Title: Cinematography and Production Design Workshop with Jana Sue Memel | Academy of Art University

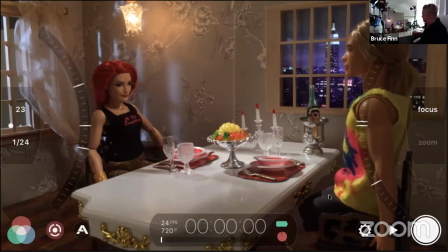1676s
One of the other things that we like to do is we can emulate that
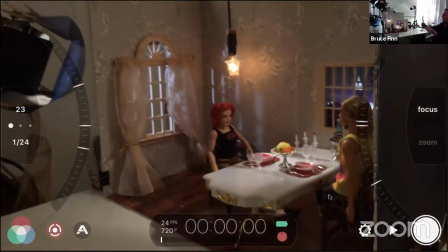1680s
source maybe we don't feel that that source light is strong enough this light
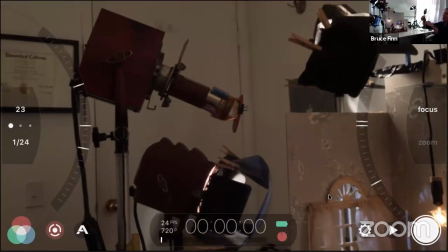1685s
right here is set up this is a pattern projector and we use pattern projectors
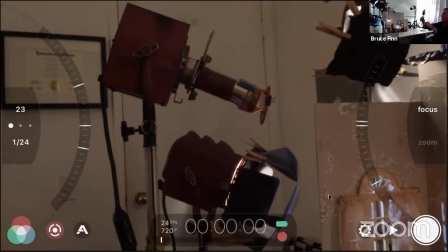1690s
on stage this pattern projector will actually throw a pattern that
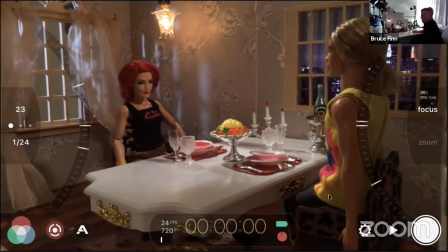1695s
will give you the feeling like a chandelier let's turn it on and see what it does see that so one of the great things that we learned how to do in our lighting classes is we learn how to emulate
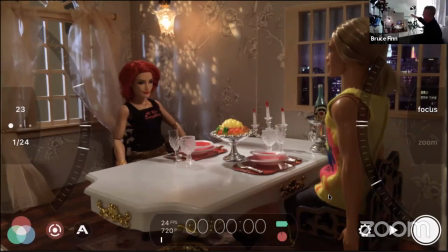1711s
light sources we learn how to back cross key light we learn how to light stages and sets and practical locations for day and night and we learn how to shoot on film we learn how to shoot
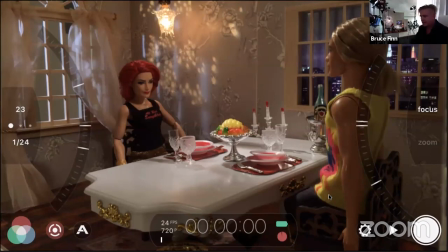1725s
on on digital and uh we have our own telecine operator and we shoot quite a bit of film, 16 and 35. And Ken and I and Rich and Ellen love to teach you all about cinematography.
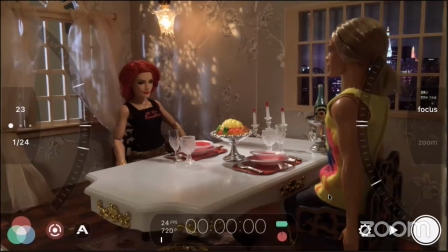1742s
What color gels would you use and what placements would you stage them for a sunset effect? For a sunset, that's a very good question. Let me see if I have some that's sitting right
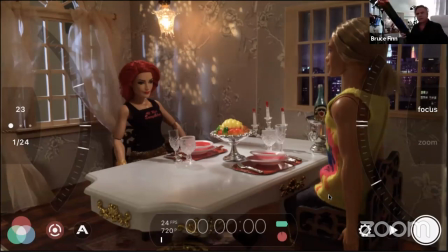1757s
here obviously we we didn't even rehearse this so here's some gel um what i like to use for sunset is usually a three-quarter or apricot so if we were to take if we were trying to if we wanted to make this a date of
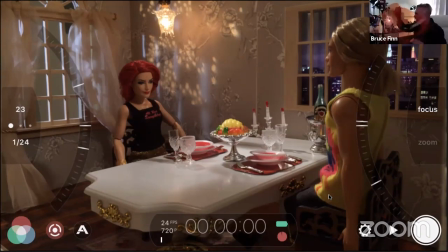1776s
dusk scene what would we do okay we would take some of the let's take some of this apricot let's put my gloves on because I wouldn't be a very good instructor if I didn't put my gloves on
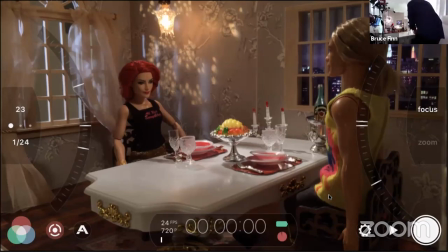1792s
and let's pull some wire out of this tweenie over here
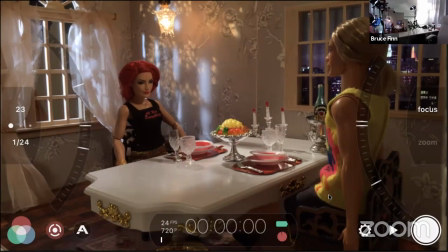1805s
very carefully take the blue gel off of here
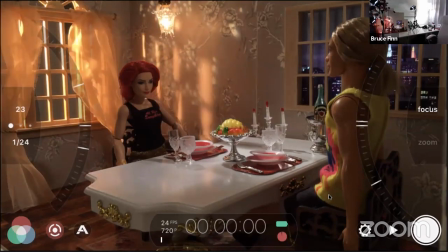1812s
Add some orange gel to make dust. Now, the angle of the light is very important. Light is about quantity, quality, color, and direction. Dust light is usually very low in the sky.
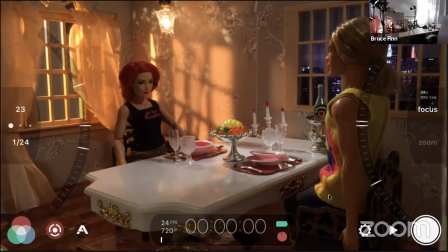1831s
So let's talk about making this light very low.
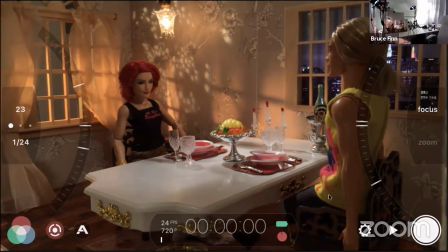1835s
So if we make this light very low, like it's the sun coming across the horizon, and we put it into the room like that,
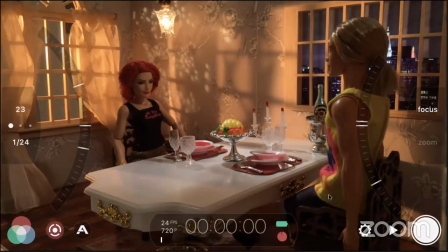1846s
is that starting to feel more like dusk? It looks that way to me. Excellent. But what do you do about the New York night outside when it's dusk? Because it looks like full light outside.
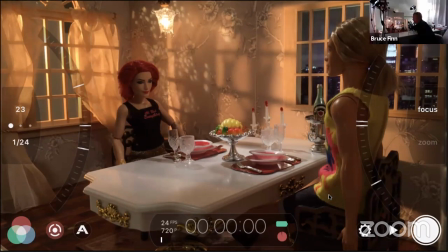1865s
We do the same thing. night we play with it a little bit until it gets a little warm out there maybe we add a little bit of the daylight to
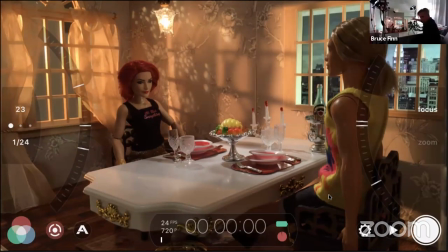1875s
it or maybe we add a little bit of that same dust gel to that kind of source like this that
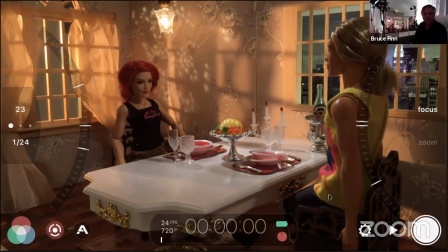1887s
works so color and light and camera are so much fun and i've been enjoying doing it for decades. I've been enjoying doing television shows for years and years and years and now I'm loving teaching it on stage.
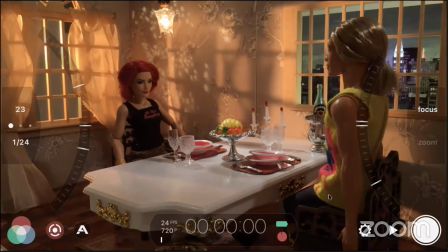1905s
One of the good things about our sound stages is we are able to do full-scale backing and create any environment. So Chris, why don't you jump in and talk about set decoration for a minute or two.
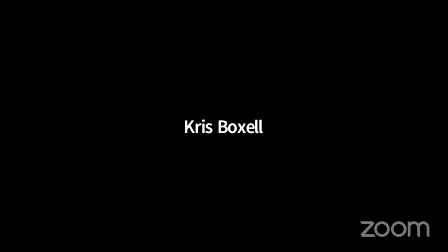1921s
Okay. Or 20. Okay. All right. Fine.